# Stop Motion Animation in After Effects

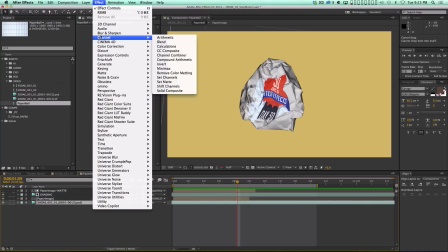24:51 Another thing I did too, by the way, is I color corrected the paper ball a little bit. Just doing some levels on it.
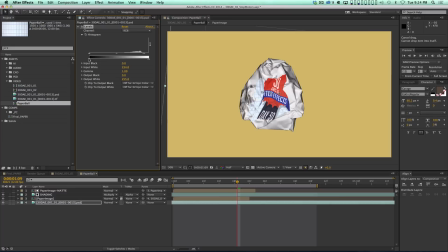24:58 I brightened it a little bit and I pushed the black outputs up a little bit so it wasn't so stark. Like I didn't want those shadows to be so dark. Another thing you could try to, I didn't do this on the example, but just seeing some of these hard edges with the image,
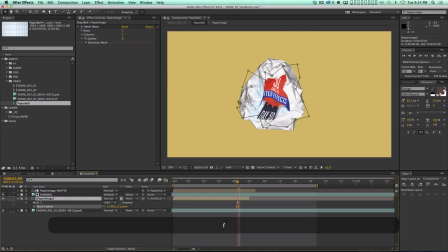25:14 I wonder if it would help to feather the mask a little bit.
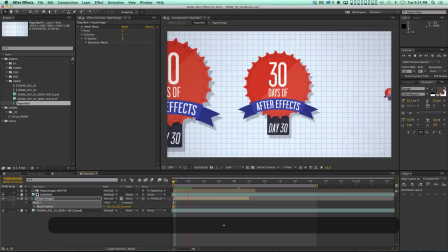25:18 I suspect it's going to look weird, but why don't we just preview it just to see if that helps at all?
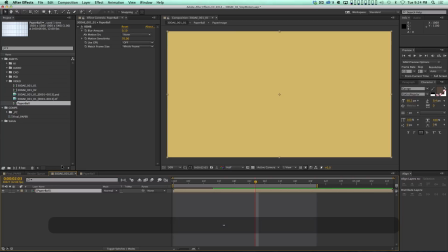25:24 I mean, I don't know. And then we can look at it with the motion blur and see what we're getting.
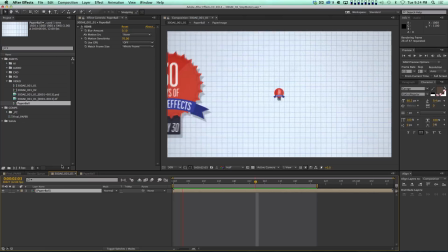25:29 See if that does anything interesting for us. It looks a little funky. I don't know if I dig it.
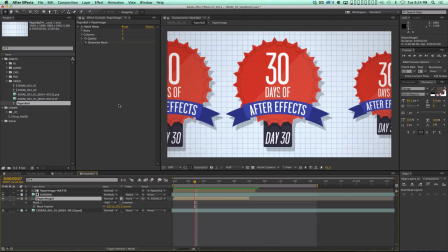25:35 I don't know if I'm into that. So let's turn that. Let's undo the feather on that.
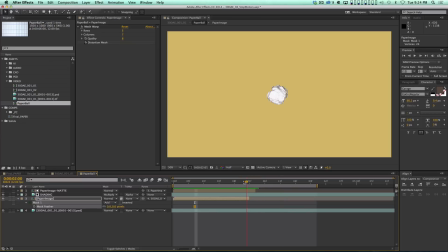25:42 Set that back to zero. There we go. And now at the very end here, we need to make sure. Oh, I see what's going on. You see how the paper turns white there? I was trying to figure out why. That's because this shading layer is using this layer as a mat, and that layer ends too early.
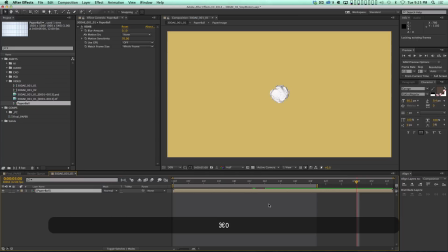25:58 So now, there you go. Excellent. So what I also did was I added a little extra motion to this ball of this rolling little paper ball here. So it stops, right? And then once it stops, I animated the position.
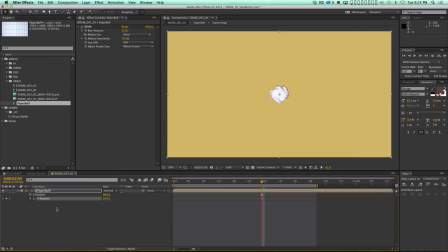26:16 So Y position, I had it just for like 2 frames, maybe 3 frames, it just dips down a little bit in anticipation of being chucked up in the air. So now we're gonna go forward like, I don't know, 6-7 frames, and we'll have this ball go up in the air like this,
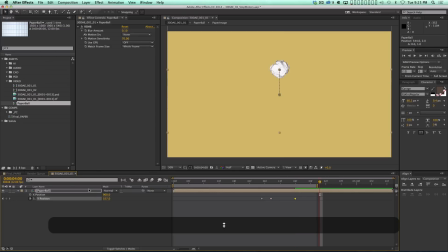26:31 and then maybe another 10, maybe 8 frames, gonna fall down to the bottom of the screen. Let's ease all these. Let's go into the animation curves. And again, this is where understanding animation curves is so crucial, because you can just look at this and figure out what's wrong, right?
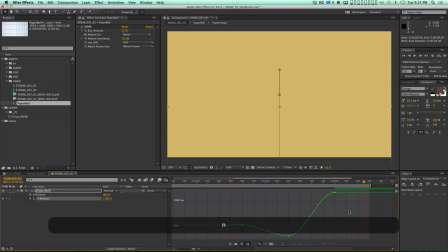26:49 It should not be easing into this last keyframe. If it's falling, it should be pointed like that. All right, and we can extend this, and then we can let's just preview this.
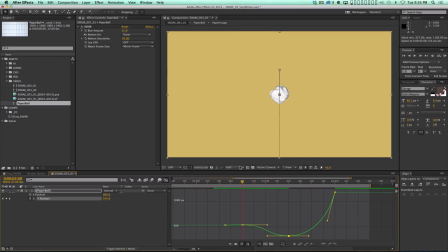27:01 So it goes, it anticipates down and then pops up a little bit. Maybe we want it to go a little bit further down. And let's preview this. Let's set our in and out point here. So it gets tossed up and then it falls, and it's way too slow.
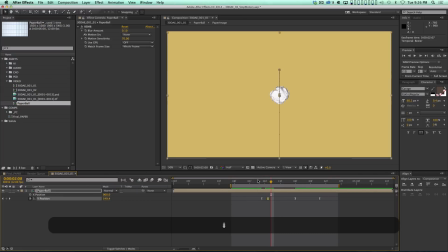27:18 So I want it to get tossed up really quickly. So maybe let's try 5 frames, and then it's gonna fall. See, one of the things I forgot was I'm animating at 12 frames a second. So 6 frames is half a second. So really it should probably only anticipate like 2 frames,
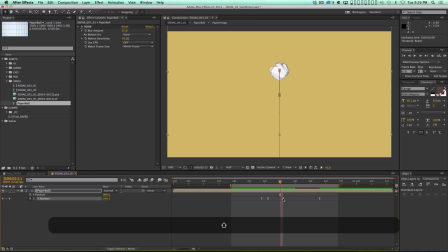27:36 and then maybe 4 frames up in the air, and then maybe another 4 frames back down. Let's see how that looks. So it's tossed up and then it falls. All right, it doesn't need to fall that fast. So we'll give it one more frame, and that's pretty good. And then once it starts to go up, I want it to rotate also.
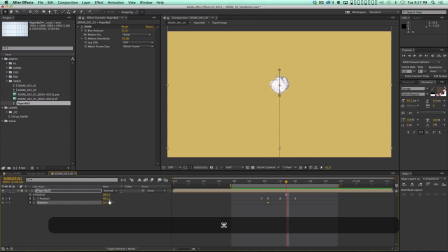27:56 So I'm also gonna have it sort of rotate backwards like this. And I'm just gonna put an easy ease keyframe on this, so it'll just sort of start to roll as it gets thrown. So there you go. So now it's like tossed up in the air and thrown away, right? 30 days of After Effects finished.
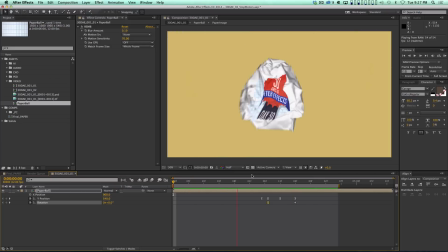28:13 Day 30, good riddance, right? Nah, just kidding. So, you know, other than that, all I did was reveal, you know, the little School Motion logo
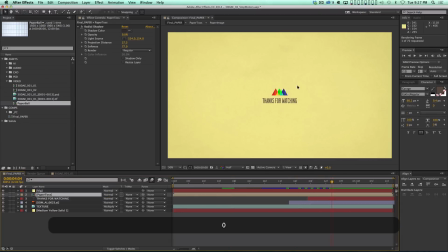28:24 and the thanks for watching, right? Thank you guys so much for watching.
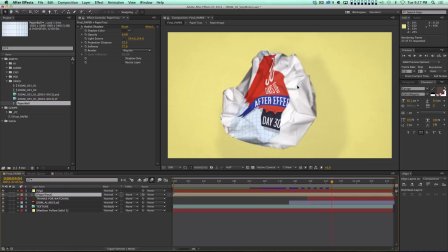28:28 I really can't tell you how thankful I am that you guys have been so supportive, and you've been such an amazing audience throughout this whole thing. And I hope that this was an interesting one to end on.
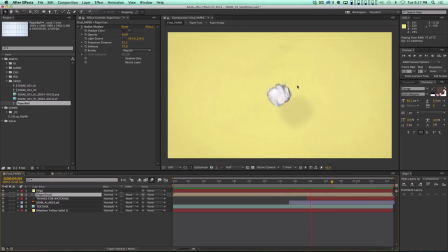28:40 I know it seems a little bit random, but this is one of those topics that I just don't see a lot of information out there about, you know, using stop motion in conjunction with After Effects. After Effects is just a tool. It's a compositing tool. You can use absolutely anything. You can use footage. You can use drawings. You can make stuff.
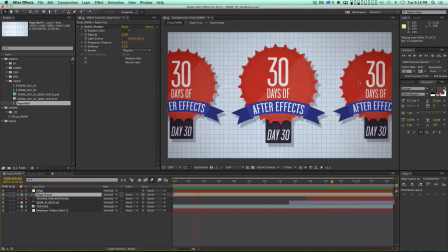28:57 You can use shape layers and whatever.